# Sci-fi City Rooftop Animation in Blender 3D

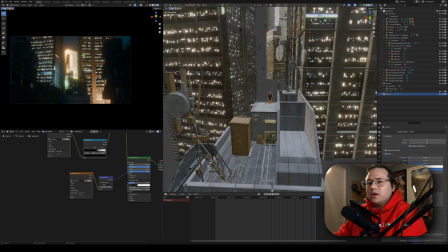as soon as i saw one that i liked i was like kind of going with that um and it started with the idea of making it like really moody and foggy like some of my most recent artworks but then I just naturally fell back to I want to do it in Eevee I
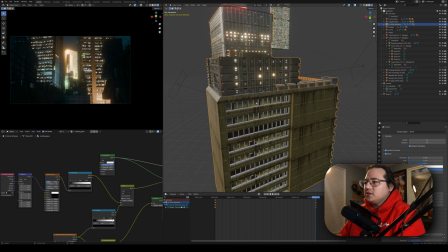want it to render fast and I wanted to kind of have that Akira vibe especially because these buildings that come with the pack so this one for example is
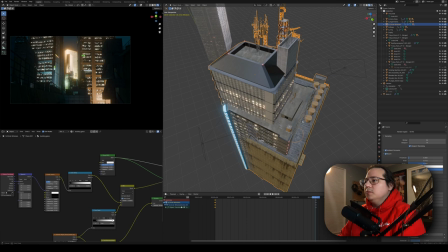a kitbash is two of my buildings and then a couple of the parts from the building from the asset pack with some like extra
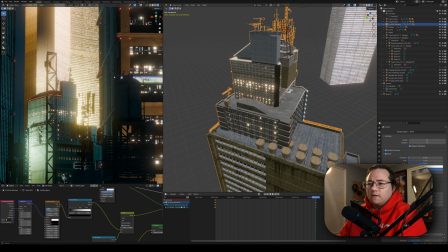antennas and things thrown on top to just give it like a very interesting silhouette so here on the left you can kind of see it's got a very interesting shape
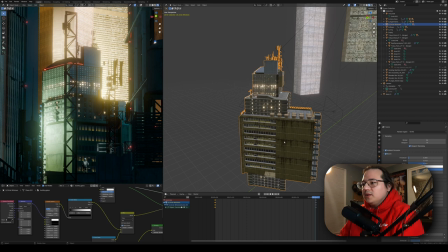it looks something looks something totally new but these but the the artist who made these uh his name is also mike i think
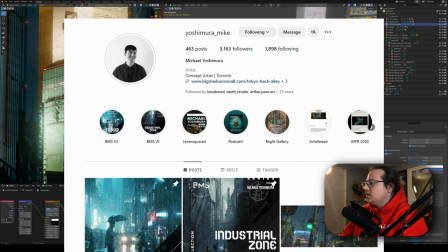it's i don't want to butcher it like yoshimura mike yoshimura mike yeah amazing artist i'll he's he's so good he's he did all these
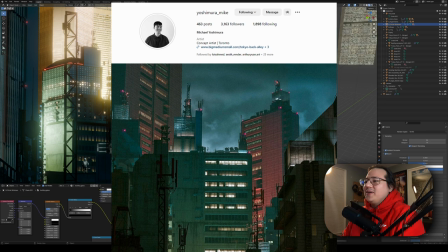buildings as far as i know and um he's been doing akira style renders which is like i'm super down with that hey man that's i The more the merrier,
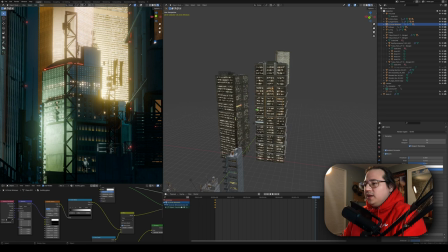you know, so he's been doing that and that inspired me as well So that's that was kind of the ultimate idea So if we kind
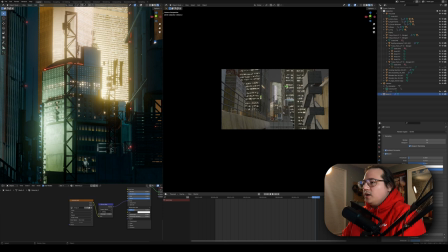of look at how it's set up I have the main character here and then the camera starts there So if I kind of go to the beginning of
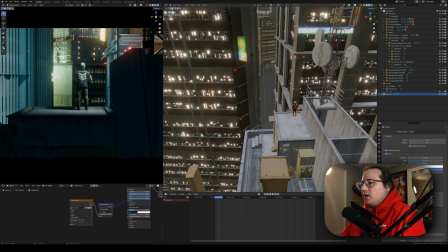the timeline If I zoom out here, you can see how it looks So I have the main scene which is just getting the rooftop of this building
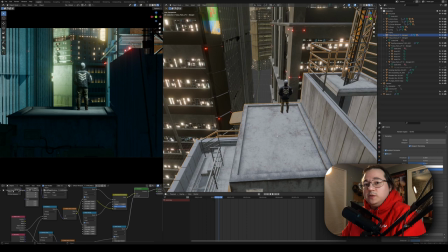and putting the character in there I think this part had like rails on it and it was this little platform was deeper down So I did
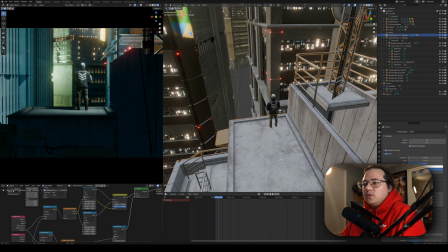remove the rails. It had kind of, it had like these kinds of rails on it. I removed those and then I went into edit mode and just grabbed this, grabbed this face. And it was like down here originally, just kind of brought it up because I wanted the character to be standing. I don't wanted their silhouette to be clear. I didn't want there to be a ton of like building structure and like architecture.
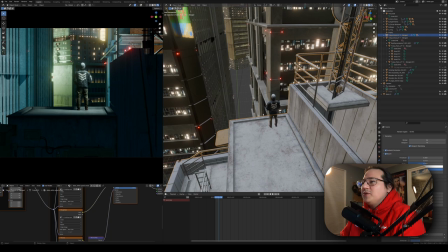You know, it looks more epic when it's just like a person standing and there's no safety around them.
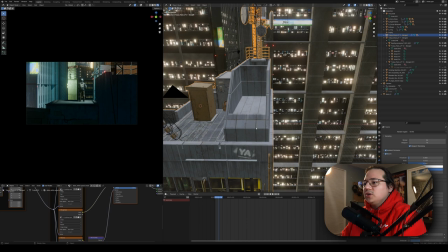So that's what I used. that's how I kind of made that setup. And then once I had that, like, you know, like this is kind of what I'm looking at here.
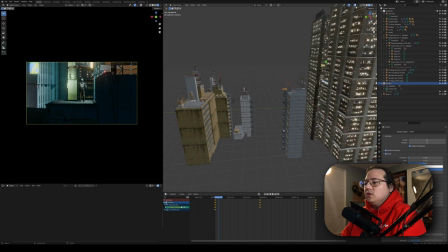All right. This looks good, simple. And then for the animation, it's really simple. The camera is just moving backwards.
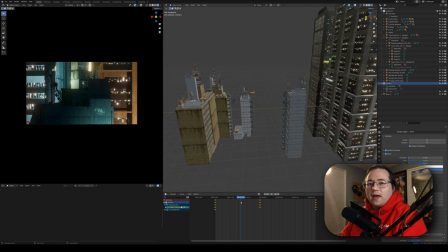So I have the keyframes here where it starts and then where it ends. But then within that for the camera settings in the middle here, there's a bit of a rotation. So it's rotating up a little bit because just the way that it was going back,
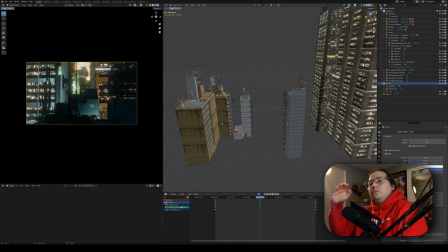I felt like at this point here, it was pointed down too much.
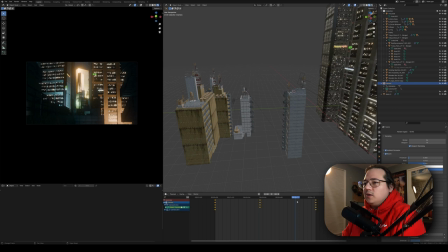And I wanted the camera to pull back and also reveal the whole city as you're going further back. So by the time where the camera ends is back here, you see a lot more of the city and the main character, whereas they were in the center of the frame. Now they're at the bottom of the frame. So the camera is like tilting up a little bit more.
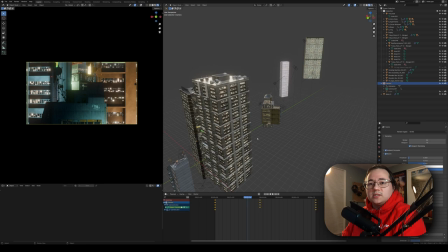As again, with some of my past artwork, the buildings have movement to them and a lot of this movement is copied over from some of the kira stuff i've been
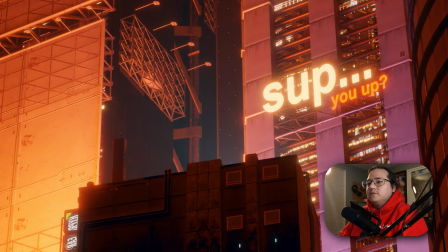doing and i've just learned a ton about vertigo and the feeling of parallaxing like all of those things all of those i don't
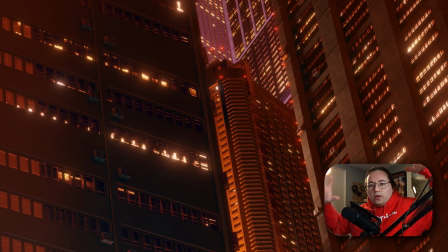even know how to describe it it's just like a feeling when you moving around an area with a lot of megastructures so
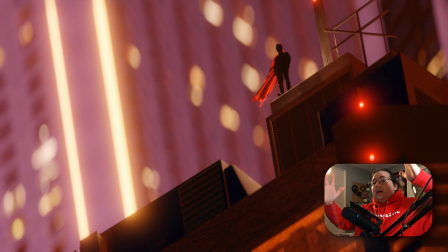as you move things kind of move out of the way and reveal themselves and perspectives change as you get closer to a building you know like it seems to like rise
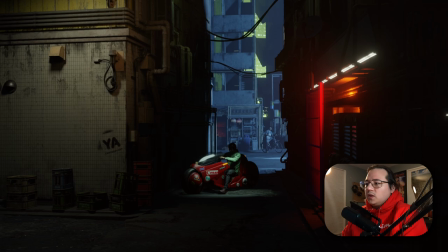or as you back up it seems to lower and all of those kinds of things so i really just wanted to bring that into this
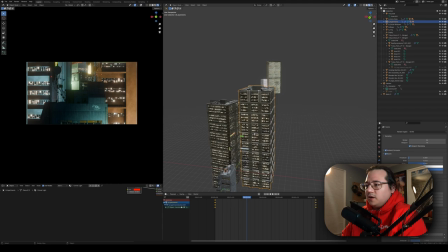animation i first put this building here and then i started putting the buildings in front of the main character so i have these two buildings on either side
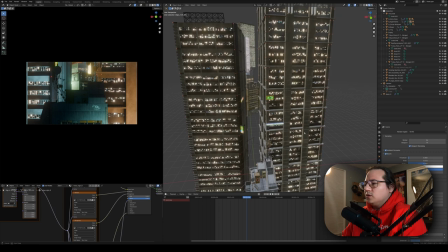these are my buildings and with some of the signs from the tokyo pack added on there just for like variety and for for world building and i
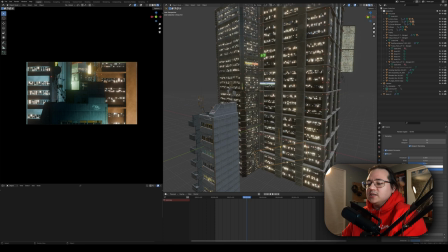have a lot of up lighting so i have area lights with Eevee you know lighting can be really finicky especially with the current version so you
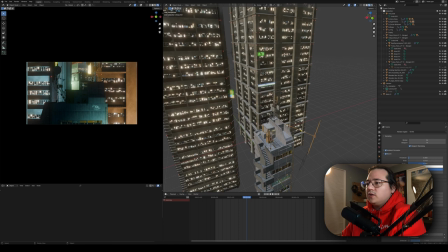really have to add lights everywhere that you want there to be light so if you look on the left here this is a little orange light over here this is a blue light over here and I'm just kind of playing around with like oranges yellows greens and blues there's a very limited color palette I don't know just for me for my personal taste it was starting to get like too much there's a lot of little
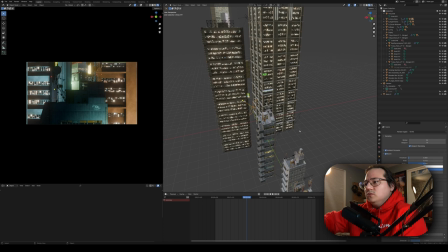geometrical detail so I didn't want to then bombard you with even more like colors and lights and all this kind of stuff.